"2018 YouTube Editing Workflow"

By default, for Final Cut, this does make a copy of the files, so if space is an issue, this may not be the way to go for you.
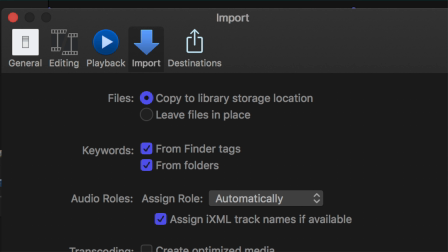(4:13)
But I'm all about having redundant copies of all my files, just in case I accidentally delete something. Just to clarify what we've gone over before, I make the event before I sync the audio and video together. So I've made the event, imported my footage, and put the skeleton of the video together.
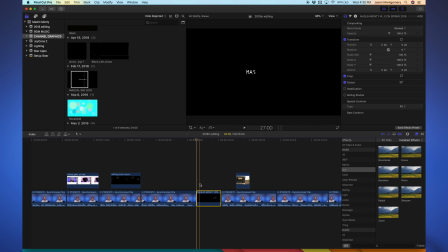(4:29)
Now it's time to dig into editing. I have an intro for my channel, and it typically comes after my opening paragraph, so I'll toss that in between these cuts.
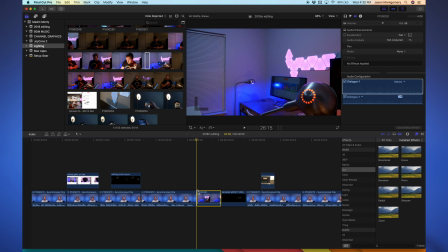(4:38)
If I recorded a cool shot for the video, especially a product shot for a review, I'll usually throw that in my project and slightly blur it so that my text title pops. From here, a lot of my time is just spent throwing B-roll over my main clip, but there are times when I have to import something like a screenshot that has a different aspect ratio. If
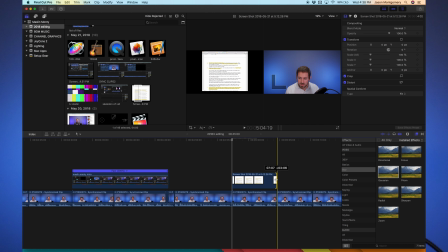(4:57)
I just dropped the file into my timeline over my main clip, you'd see the edges of my BRoll footage, which doesn't always look great.
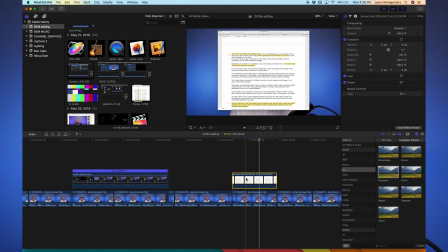(5:04)
Highlighting the clip and selecting the drop-down menu can give me the options to transform or crop the clip. For a video I captured, I usually transform and punch in to cover the whole screen,
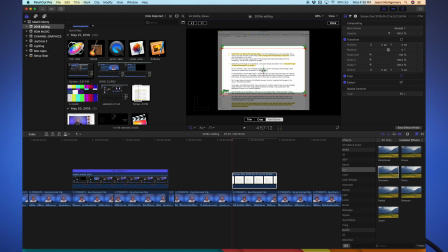(5:14)
but for a static shot, I like to select crop and then use a Ken Burns effect.
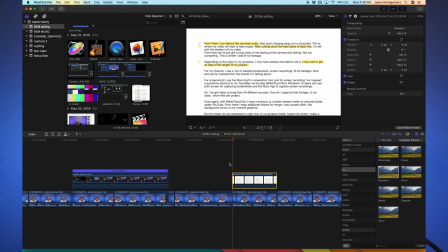(5:19)
Using the Ken Burns effect allows me to set a start and end point crop, which gives some motion to an otherwise still image. Another helpful tool in this menu is the Retime tool. You can use it to speed up or slow down clips, and you can also use it to reverse them.
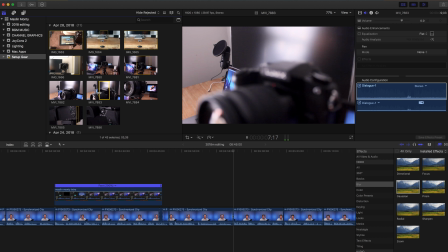(5:34)
You've seen it several times in this video already. A lot of times I like to use the reverse when adjusting focus. What better way than to make sure that your shots snap into focus perfectly than starting it in focus and cranking it out of focus?
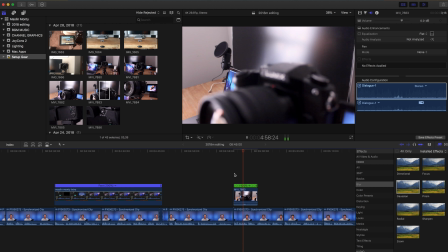(5:47)
Reverse timing can be pure movie magic if it's done correctly. Another way to take your video further is with animation. But be warned, this step takes a long time. I use Apple's Motion for my animations.
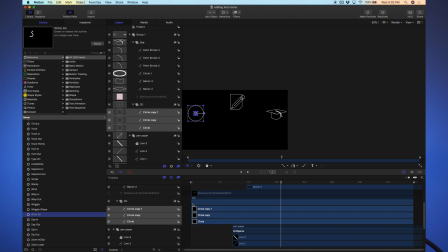(6:00)
I'll concede that Adobe's After Effects knocks the socks off of Motion, but Motion is a one-time purchase. It's not abnormal for me to spend an hour on a 10-second animation, and I typically have the animation idea in my head before I start shooting the video.
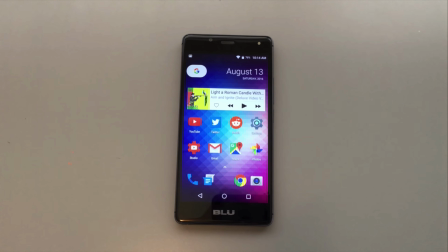(6:15)
But when it all comes together, the results can look fantastic.
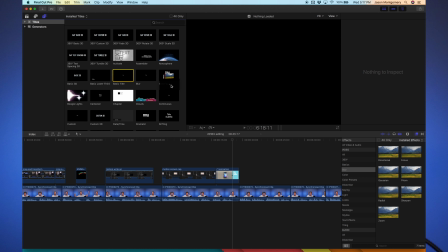(6:19)
For those times where I don't plan ahead well, I use titles to throw some text on screen to clarify something I may not have conveyed well through my script or footage.
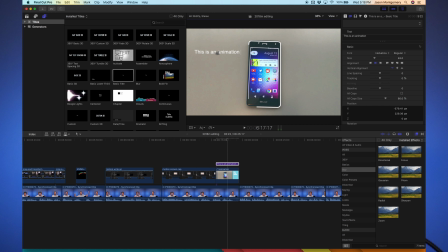(6:27)
It's also an easy, quick way to throw text on screen for something like product specs or a recipe. Finally, while I use transitions minimally, I make heavy use of screen effects, especially blur.
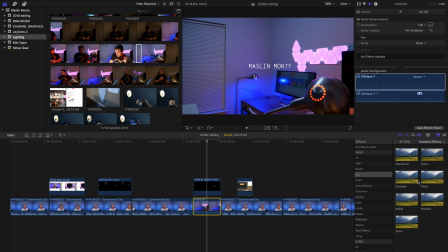(6:41)
I'll add blur to a shot with motion to amplify the effect, or I'll throw a Gaussian blur atop my footage to make text on top more readable, like for my intros.
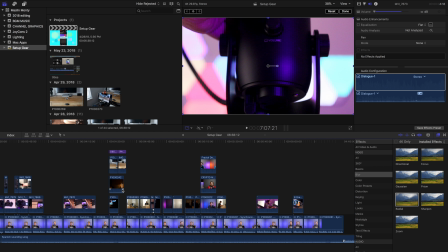(6:51)
Finally, once I've attached my B-roll, dropped in all my animations, and resized and retimed all my clips,
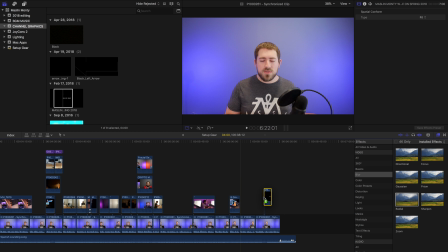(6:57)
I'll throw in 2 more instances of my intro at the end and reverse the order of the second one.
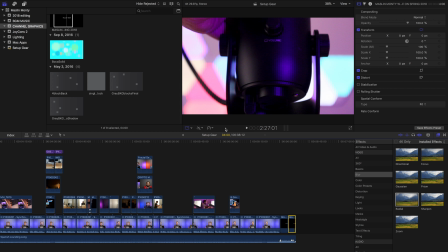(7:02)
This gives the viewer one last reminder of who they're watching, as well as a clean space for YouTube's cards overlay. And for the very last step before I render, I'll throw on some background music.
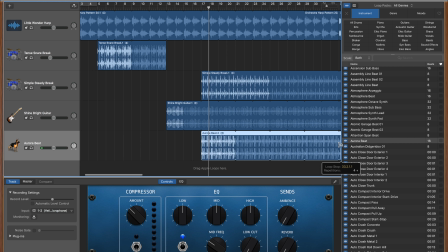(7:13)
To keep on the up and up, I use music I put together through GarageBand, or request explicit permission from another YouTuber to use their original work. I'll adjust the audio levels accordingly, and then play it back one more time before I export.
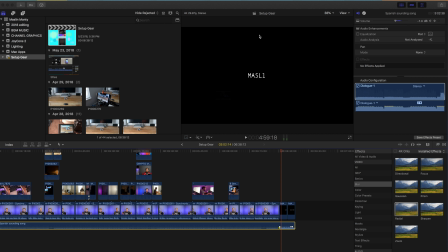(7:27)
If everything looks good, I'll export a master file at 4K. Final Cut has a direct YouTube upload button, but I don't bother with that myself.
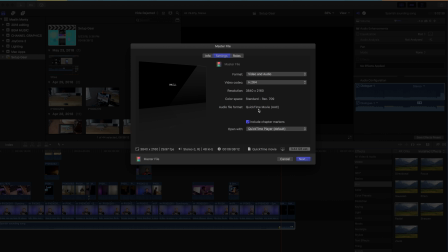(7:36)
So there we have it, a finished video. But oh no, we're not done. We still have tags, thumbnails, a whole lot left to do. And since the start of my channel, I've used Pixelmator for 100% of my thumbnails.
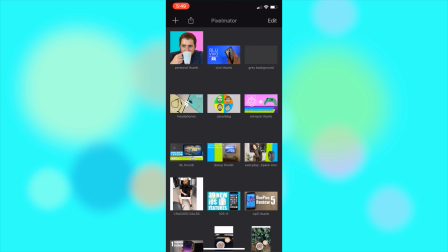(7:49)
In a pinch, the iOS version is surprisingly powerful, and is responsible for 5 or 6 of my thumbnails that are up right now.
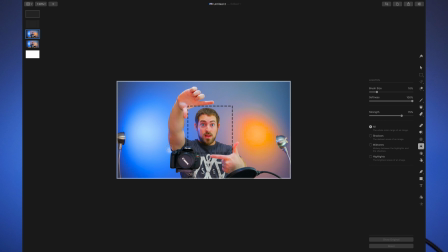(7:56)
More recently, I've moved over to Pixelmator Pro on the Mac. It's overkill for thumbnails. I would tell you a good way to make nice, catchy thumbnails, but I'm still working on that myself. So that's my workflow for editing.